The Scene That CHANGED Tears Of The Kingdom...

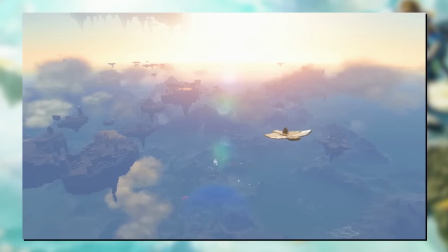Empowered from the low angle as he flies before Hyrule is ogled at some more at this super wide, high angle shot.
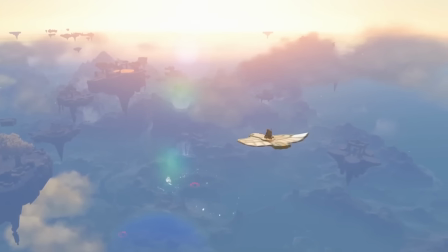Basked in sunset bloom and mystically misty clouds. It's just nice on the eyes.
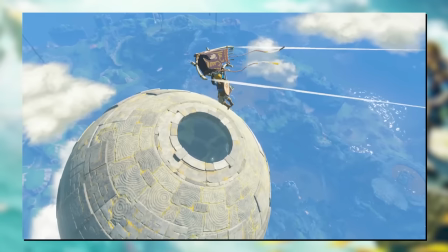And we're back to gameplay. Low angle shield bashing to highlight that mechanic, gliding towards a giant bull sky island, fighting against a Goron boss,
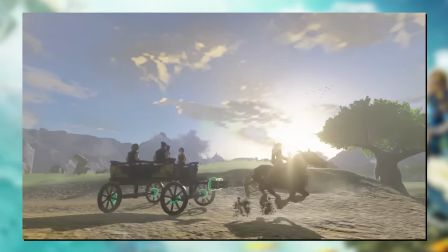flying jumping with Tulin towards the skies, escorting civilians on cart, reversing Octorok boulders, jumping high with a rocket punch,
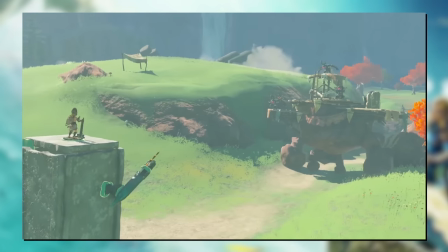anti-gravity platforming, a minecart enemy battle, a mecha mini-boss, fire arrows on horseback, and laser disco on a bokoblin camp.
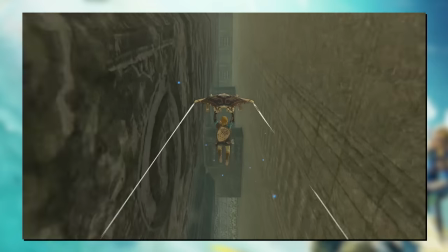All of it is just a high-paced montage of gameplay mechanics and intrigue, each shown at the best angle for added effect.
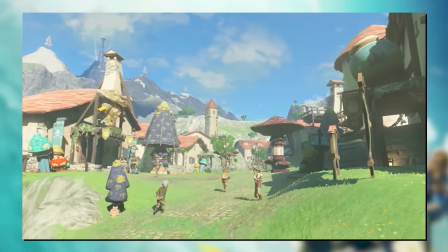After all, none of this is shown at night time. It's not that it would be bad, it's just not... optimum.
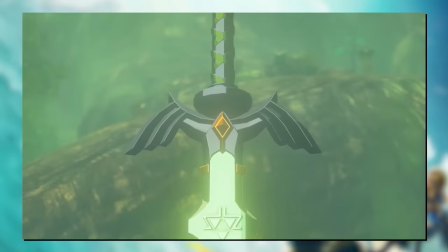But as we blaze through this gameplay neat in the middle, we then end off on yet another climax.
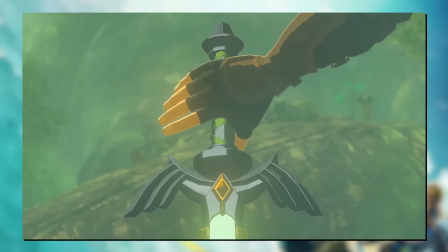This time from gameplay rather than story.
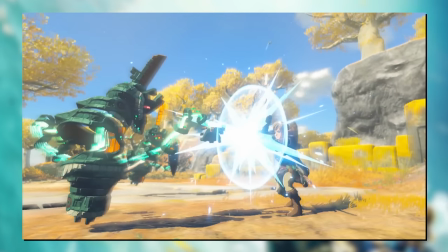A giant ice superboss you'll have to fight with Tulin. Yet another ferocious enemy will have to overcome.
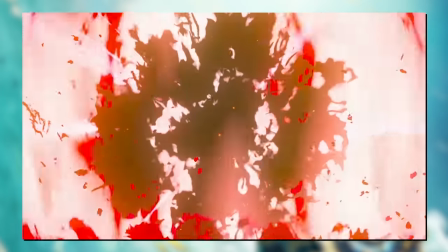And a malicious explosion for added effect.
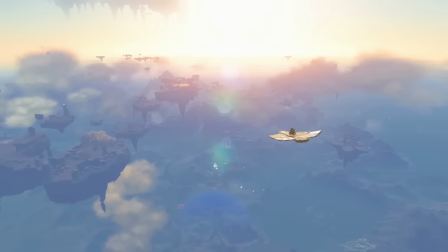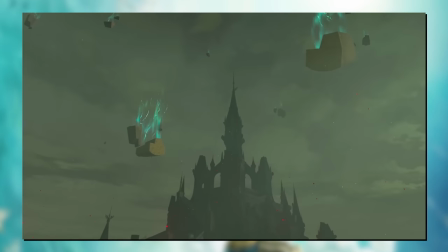And alright, we've skimmed over it enough, this won't take long. Let's tackle the first round of the trailer.
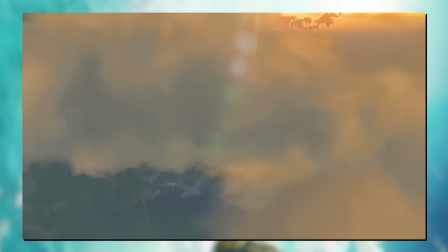Having the slowest, peacefulest start to ease us in. It starts with a variety of landscape shots to ogle at.
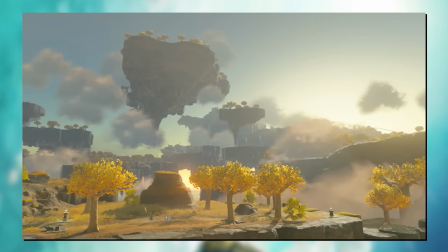Scanning through clouds to reveal the lands. Slow swerving wide angles of the islands below and the skylier islands above.
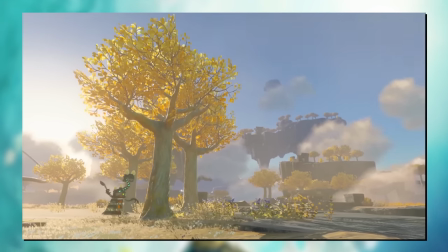There's side topics of constructs reacting with their environments.
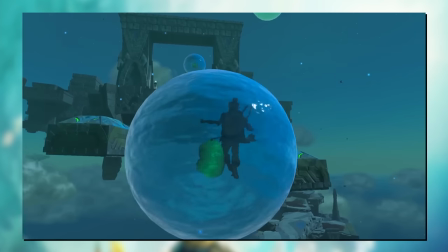Thematically, it's the introduction of this new Hyrule, before Link comes crashing from up top at all.
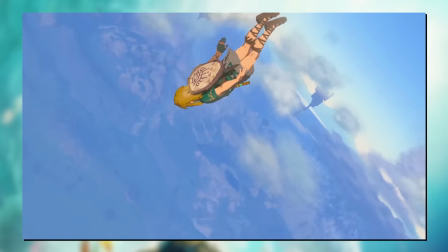The camera movement going absolutely ham for this one shot. diagonal, twirling around Link,
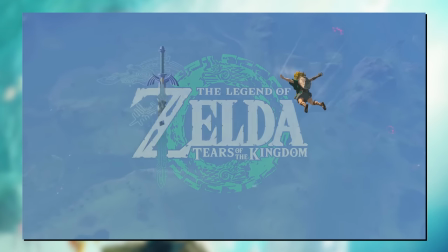practically going sideways on him, closing in, before pulling out just in view for the title card to pop up.
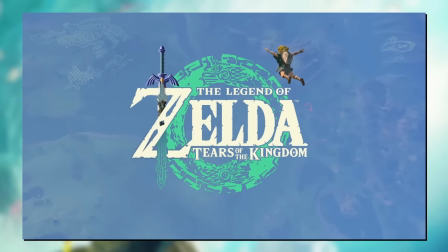Now Link is in the corner, rather than the title, like in Breath of the Wild.
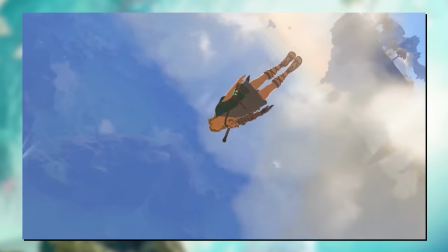I personally wouldn't be surprised if this IS this game's same moment, all this camera motion is in-engine, so why wouldn't this be the in-game title card?
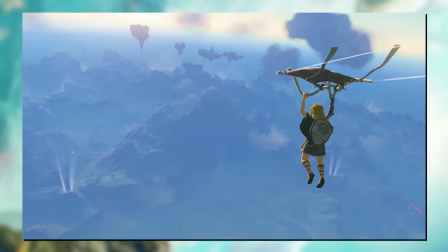You wake up, realise Zelda is out there, you're aged and up high, now jump down and get started.
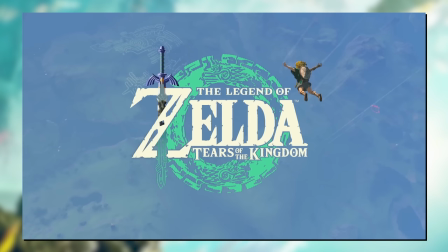And as he whips out his paraglider, we're again getting spectacles of Hyrule.
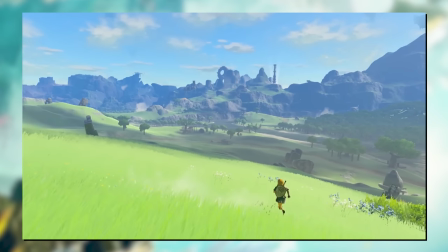Thematically following Link, he lands and runs to new territory.
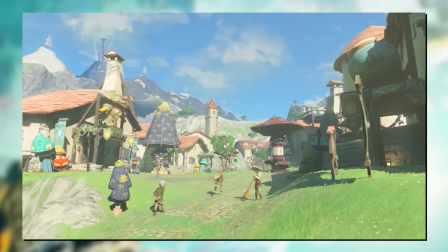Open fields with new backgrounds, a refurbished Hateno village, a new camp showing signs of rebuilding at Hyrule Castle.
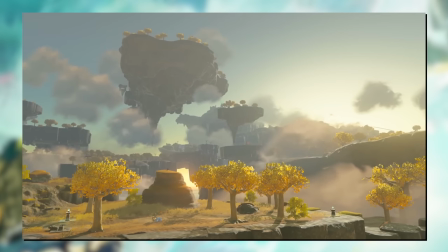All linking into this idea that the world is healing and new on top of what was already known.
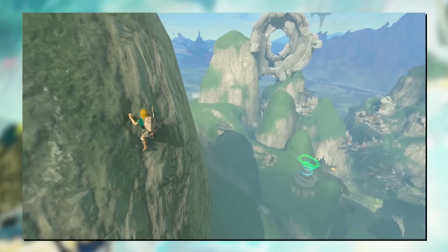But gameplay is familiar, as Link is now climbing a mountain.
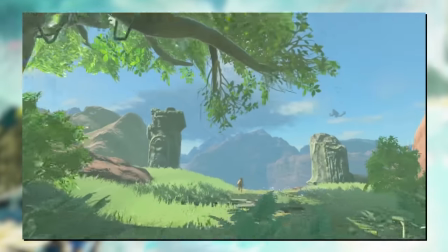Next, the camera scans across this pathway and past Link as it observes up to the storm clouds up in the mountains.
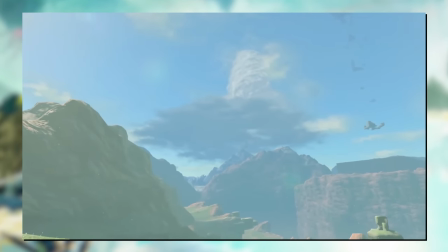And then...
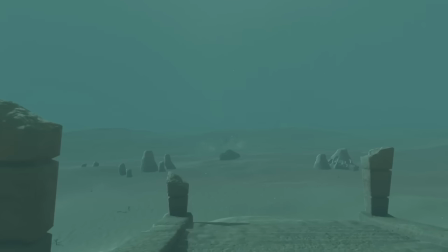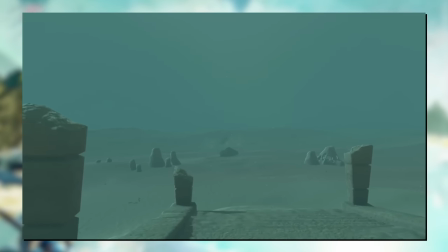Cuts to Storm in the Desert, with a dramatic drop in the soundtrack. The first dip in the trailer to lead from peace to action.
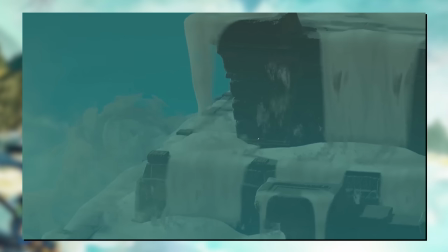Where a new temple is growing out of the sand.
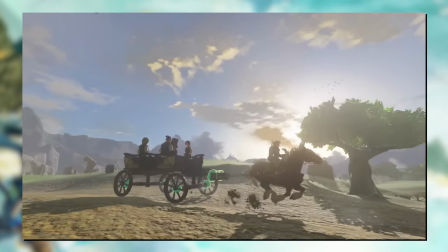We've moved our topic onto the changes of the world, perhaps for the bad, as Hyrule Castle rises from the ground and debris falls from the sky.
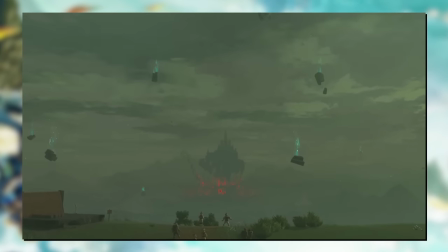Widening out to see how far it's visible from before this eclectic malice shot.
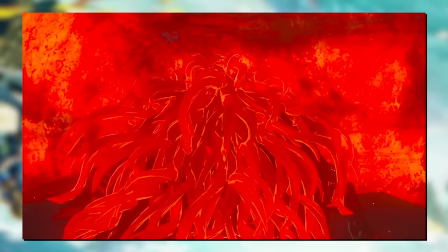Just brimming with red malice with that super blood moon as perhaps the source of this climax moment.
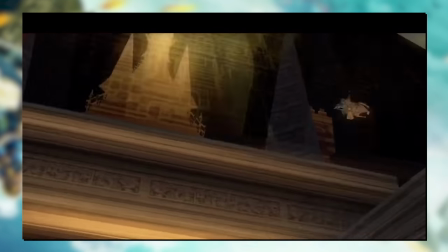Like a Sozin's Comet of The Legend of Zelda world. Or maybe it's even a forcefield around Hyrule Castle, a little like Twilight Princess.
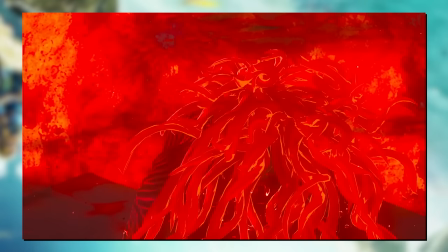Regardless, it's our big bad again. Coming in with heavy drumbeats, with such long luscious hair some people think it might not even be Ganondorf, but DEMISE.
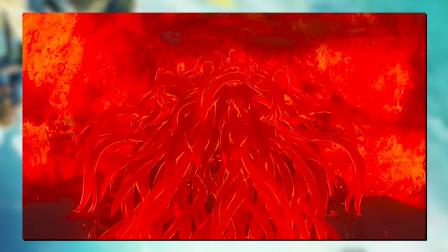Yet another connection to Skyward Sword at the start of the timeline. But just before he can turn for an identity check, we cut to blank.
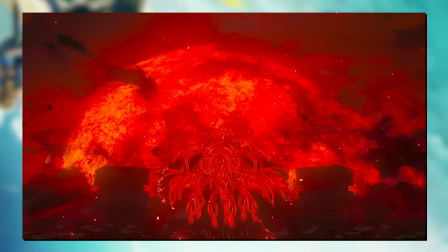Not silently, but climactically.
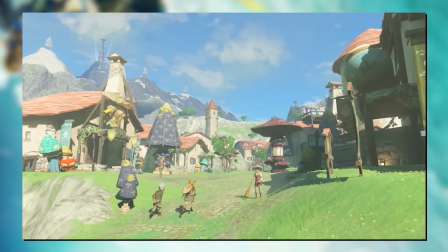This first round has been about introducing us to Hyrule. It's lands, changes and challenges.
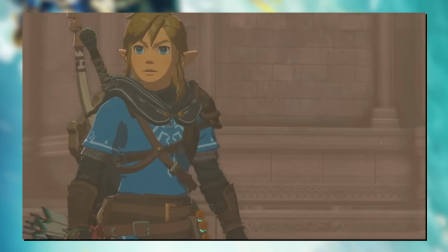Whilst the second round takes us back to the roots of the story. The prologue catalyst event that kicks off our villain story, princess story, and hero story.
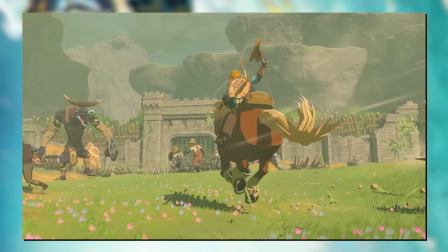As we see the gameplay consequences of that, and what are the goals along that journey.